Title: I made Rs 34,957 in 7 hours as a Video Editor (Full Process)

30,000 in just 60 seconds. Yes, in the last video, I showed you guys a client edit.
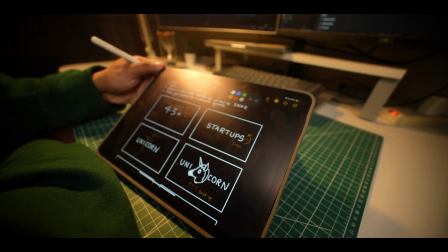Right when all that was happening, I had stepped up the game. And this time, 35,000, not 60 seconds, not 50 seconds, not 40 seconds, but a 30-second edit. Let me introduce you to D Street Games. This time, the founder himself sat down with us, walked us through the vision,
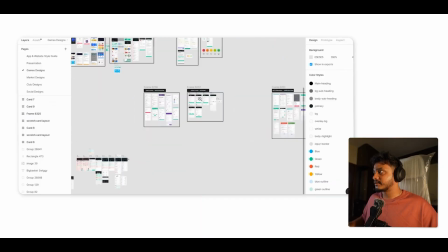such crazy grind, and keeping the clients right up next to God can make the client go.
I think good to go. Rest all is fine यार, fantastic होगा. मैंने guys मतलब मजा आ गया काम करके.
Finally, it's time to give you a breakdown of each individual scenes that I've created in this final edit, and I'm really excited to show you people.
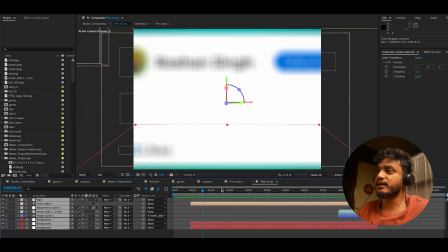Let's go scene by scene. So in the first scene, what I've done is like created a basic 3D scene. So let's go inside one of tweet boxes.
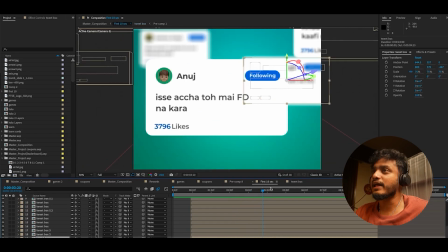So again, it's a 3D tweet box. It's not very visible, but yeah, I just wanted to make sure that it's 3D.
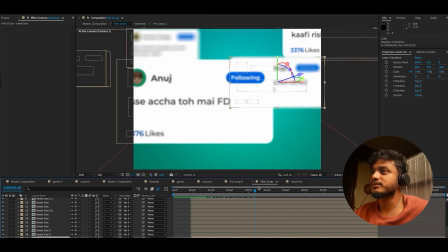So this is the first 10 seconds. They're like multiple different boxes. In the last video, I did not move the camera, but in this, I'm actually moving the camera around. So it's a composition. So in this, what I did is a separate After Effects project, and I imprinted the logo on top of that, and then I exported it.
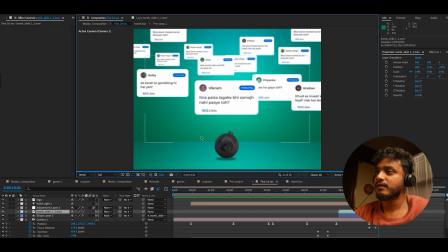And I put the cut at the right place. If I go back to the composition, you can see how it is working.
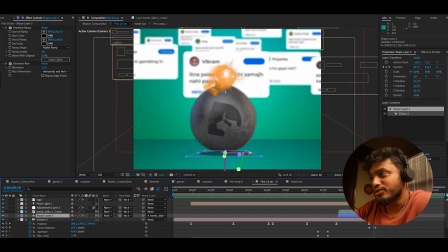So it's again in 3D space. This is the transition that I love the most, is to just use exposure blast, right?
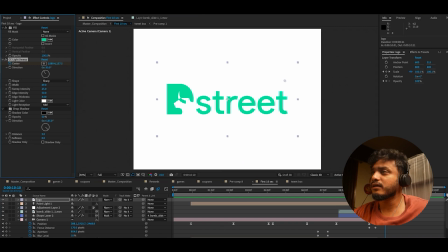It's a very simple logo reveal. To create null light effect, I used CC light sweep. It's a good effect. All of these are again eased properly using the graph editor. So I got a little bit better over time. There are better ways to do this. What I did is just duplicated the composition like the first 10 seconds.
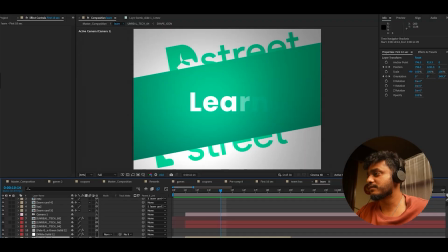And in the duplicated frame, I marked the bottom layer. You can see that this is a masked layer of the previous scene, and I'm just moving it.
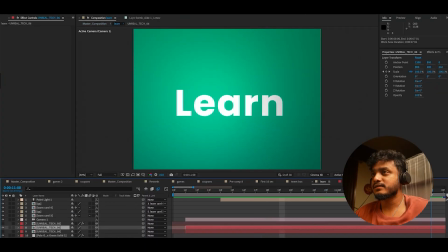This is a flicker effect, very easy to get done. And then just very simple composition of, the learn part, where we are showing, okay,
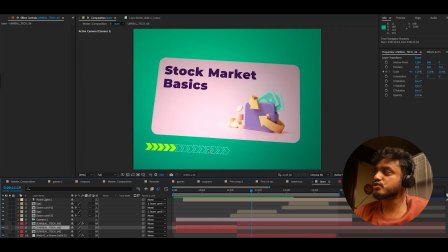there's like free courses that you can take on stock market basics, and to just show, that you are going through the course well and you're learning it well,
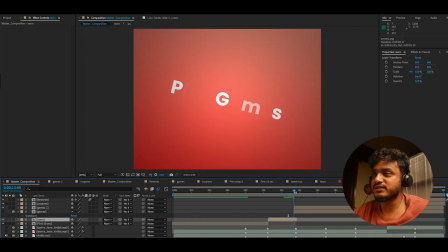I gave it a progress bar. The transition was just a simple match cut on the kind of motion. The text starts a little staggered and then it slowly comes to the main level. Again, I did the same.
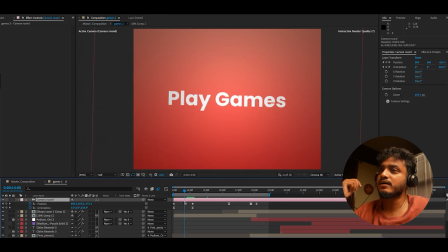And then there's like the create portfolio part. Pretty simple. But still neat. I'm trying to showcase the fact that, okay, you can choose to create portfolio as you love, but I wanted to show that visually.
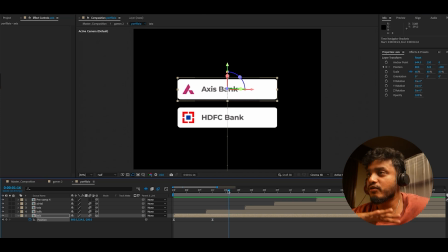So first I tried to do that. Okay, this is the second stock which is coming. I don't want it to be part of my portfolio, so it just vanishes away.
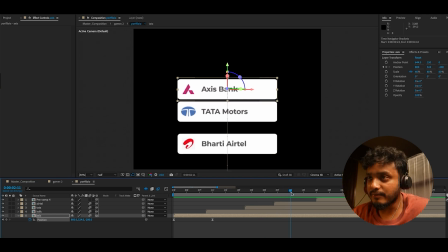And then I'm like, okay, this stock I really love. I'm trying to make a bunch of it. I'm trying to make a case of it, like a small case.
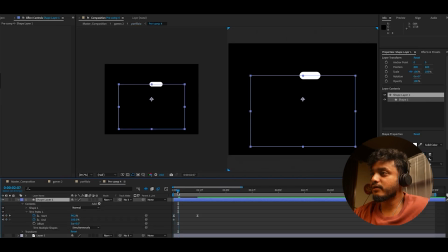And then I tried to give this line effect. So basically I have used trim pass in here, and I've used this as a matte layer.
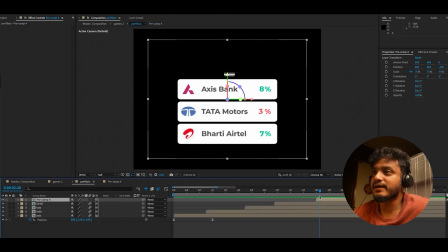As you can see, also I've added that the stocks are growing, and to keep it little practical, I've also showed that, okay, it's red. Then so I tried to move the camera outwards and show, okay, this increase in your portfolio percentage, and there's like this simple way of showing your things is just growing, right? I know you've been asking, can you make a roadmap for such client edits? Short answer, yes. Long answer, we are building it inside the community.
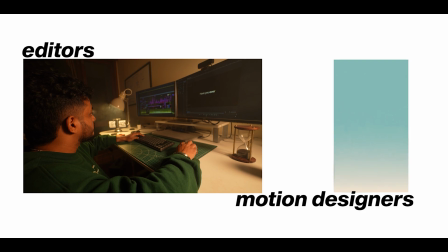A space for editors and motion designers of the future who care about storytelling, sound, and the skill. Link will be in the description down below. It's free for now, but maybe not for very long. Then the next scene is the leaderboard scene.
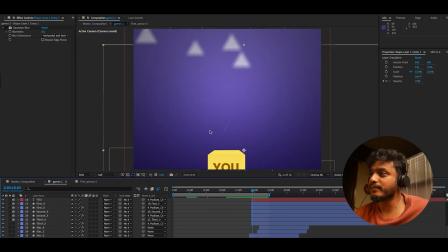Again, this is a 3D scene. Just to make things simpler and more easier to control,
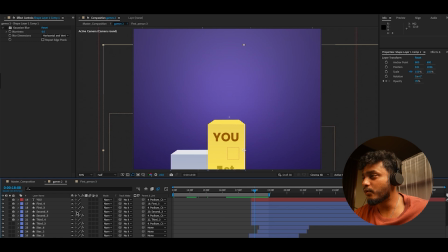I've used this control layer called podium controller, where the position is animated, right?
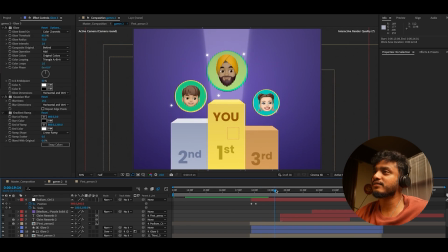Rest is very simple. So what I've done is, there's a 3D layer, right? So I've use this to transition to the next frame.
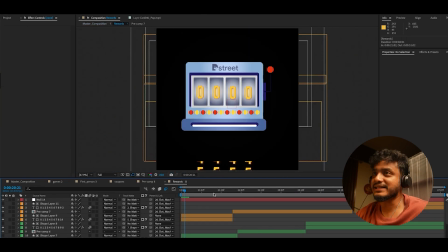So this is how I did this scene. So this we actually designed completely out of scratch using Illustrator.
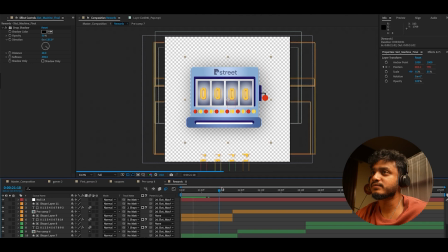And as you can see, this thing is being kind of like rigged and it's moving down, right? To give an illusion of pulling down the slot machine.
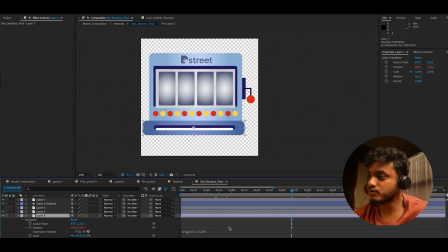This slot machine bottom part, I've used a wiggle expression, so it gives a very natural thing.